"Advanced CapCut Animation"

I'll do all these by myself and you can do them the way you want right now. Just pause and do them yourself.
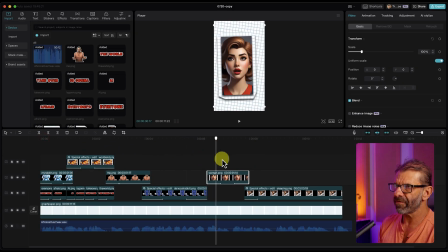(12:32)
Okay, I've got it roughed out now. So we have all of the graphics up here, but there's a couple little issues. Number one, I see some dead space in the voiceover. I don't want it to pause at all. For these shorts, they've got to move really fast. I'm just going to tighten up the voiceover a little bit.
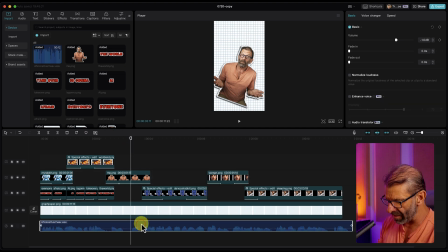(12:48)
Right here where that pause is, I'm just going to add a cut right here by hitting Command B after highlighting this or Control B on a PC. And then I'm just going to drag this back and shorten that a little bit and make that a little bit tighter. And down here, with your deformed AI. And here there's a little pause there.
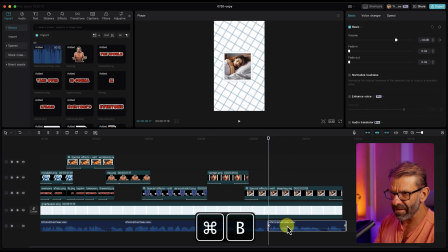(13:05)
So I'm going to get rid of that pause by Command B to add a cut or Control B on a PC. Drag this guy back a tiny bit. And then there's one more little pause right here I'm going to get rid of. I'm going to hit Command B and drag this back a tiny bit. And make that a little tighter, and bam, that should be pretty good.
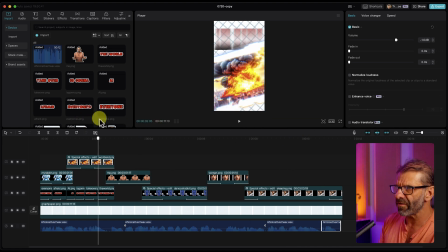(13:22)
Notice some of these overlap because I want this one to be leaving as this guy is appearing. It makes it more fun. So that's some things for you to try. Now this one, it's too small. I need it to be bigger. So I've got it animating on in a fun way with one of those animations and leaving in a fun way.
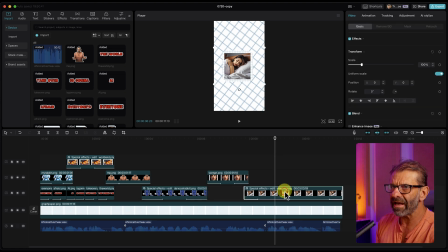(13:39)
But let's make the whole thing bigger. So I'm going to just highlight it and just scale it way up.
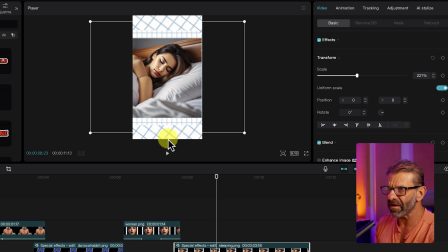(13:44)
And maybe just rotate it by clicking on this guy down here, just a little more interesting.
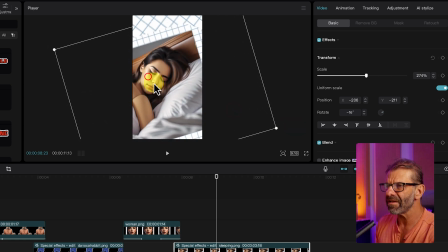(13:49)
Maybe just kind of focus on her face in the beginning, and then we'll focus on something else in a second.
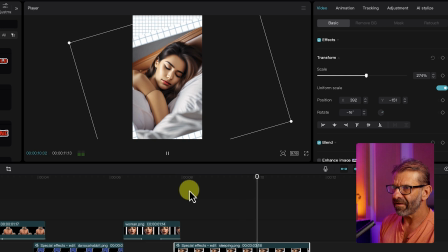(13:54)
So watch this.
You can sleep again at night with your deformed AI generated.
Okay, that's maybe too big, so I'm going to scale that down because I want to focus on something else.
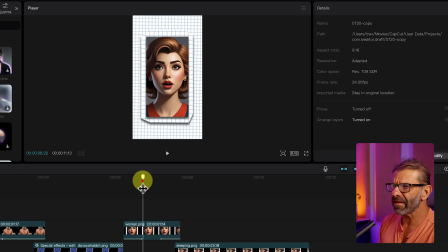(14:02)
So keep it like right there in the beginning. And now it looks like this.
Now you can sleep again at night with your...
Okay, so you can sleep again at night. So I'm showing her when you say you can sleep again at night, but listen to what I say here. Deformed AI generated arm.
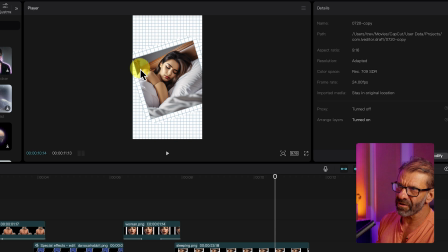(14:15) With your deformed AI generated arm.
So AI made this creepy arm right here. So I want to focus on that. And to do that, I'm not going to use an animation. I am going to use keyframes.
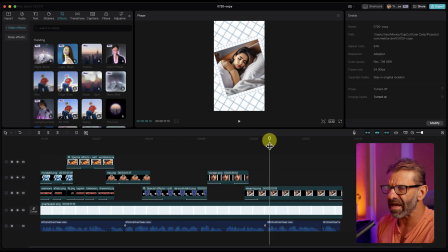(14:24)
So I'm just going to figure out where to zoom in on that so it stands out more.
Your deformed AI generated arm.
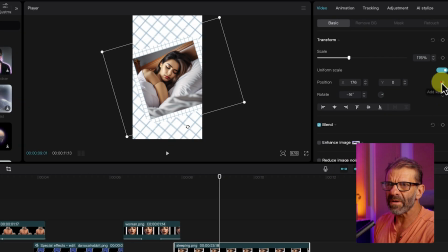(14:30)
Going to click right here. Set a keyframe for position, rotate, and scale for all of these.
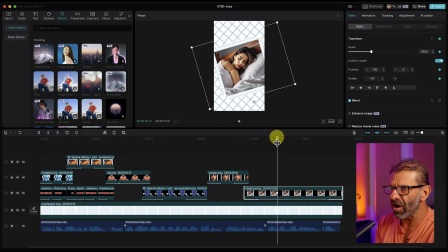(14:37)
And I want it to punch in or get much closer to the arm right here. So I'm just going to go forward a few frames like that.
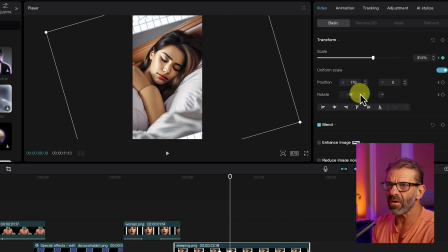(14:42)
I'm going to scale it way up, and I'm going to rotate it back a little bit by clicking on this guy here. Let's go backwards a little bit like that. Opposite direction like that.
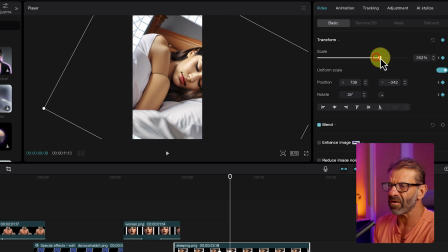(14:53)
And we really want to focus on this deformed arm, so I'm going to scale it way up like that. and it looked like this.
Night with your deformed AI gen.
Now that's okay, but it just popped in. What do we do to make it softer to kind of land more softly?
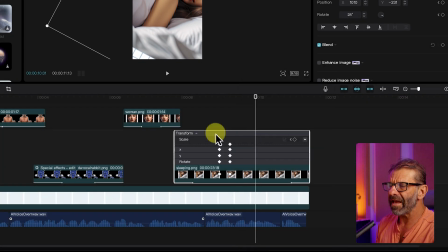(15:07)
Well, we right click here and we choose show keyframe animation. And the only properties we modified were scale and rotation. Actually, we modified probably all those, X, Y, and rotate. So what do we need to do? We need to go to each of these keyframes and add a curve just like this.
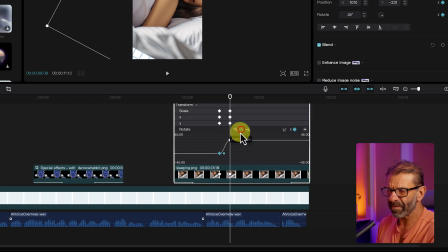(15:24)
And I'll do that for all of them. You don't have to watch. And once we've added all the curves, we right click and we chose hide keyframe animation.
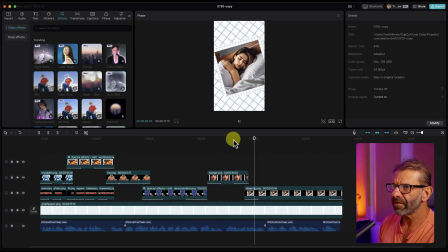(15:32)
And now this looks like that.
Now you can sleep again at night with your deformed AI generated arm.
Now that's okay, but it's not moving. We want more action to happen. So because it just pops up and it gets big and you see the deformed arm, we're just going to add an effect that CapCut has that's really helpful for making things just kind of float in space.
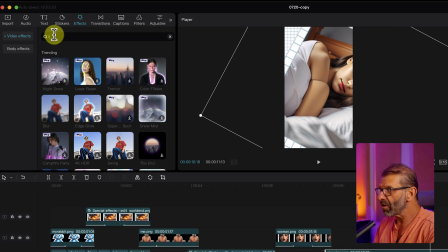(15:51)
If we go to effects over here and we type in rebound swing like this,
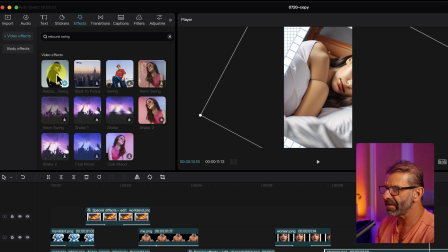(15:56)
we get the rebound swing effect landing here, and we can drop it on this guy.
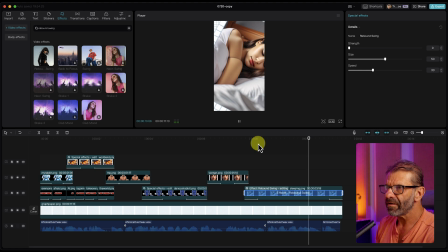(16:01)
And now watch what happens. Right.
With your deformed AI generated arm.
And now it's bouncing around and it has a lot more interest. And we can do that for some of the other clips as well. It's up to you if you want to add them to your other clips. The only thing we have left to do is add some music.
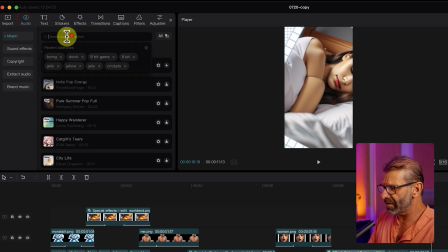(16:13)
He has some kind of 8-bit gaming music. So we're just going to click on audio and choose 8-bit game and see what happens. I've tried this one before. I think it'll work. Yeah, that kind of works, right?
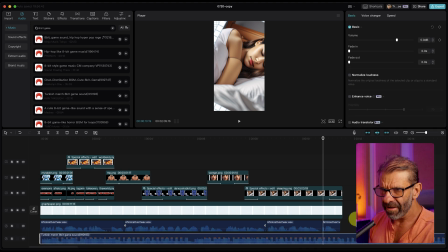(16:26)
So to add that to the timeline, we just click and drag it down here. And we end it when this all ends.
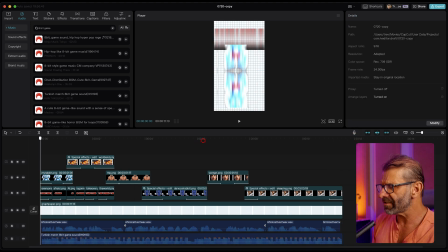(16:32)
Let's check and see how it sounds.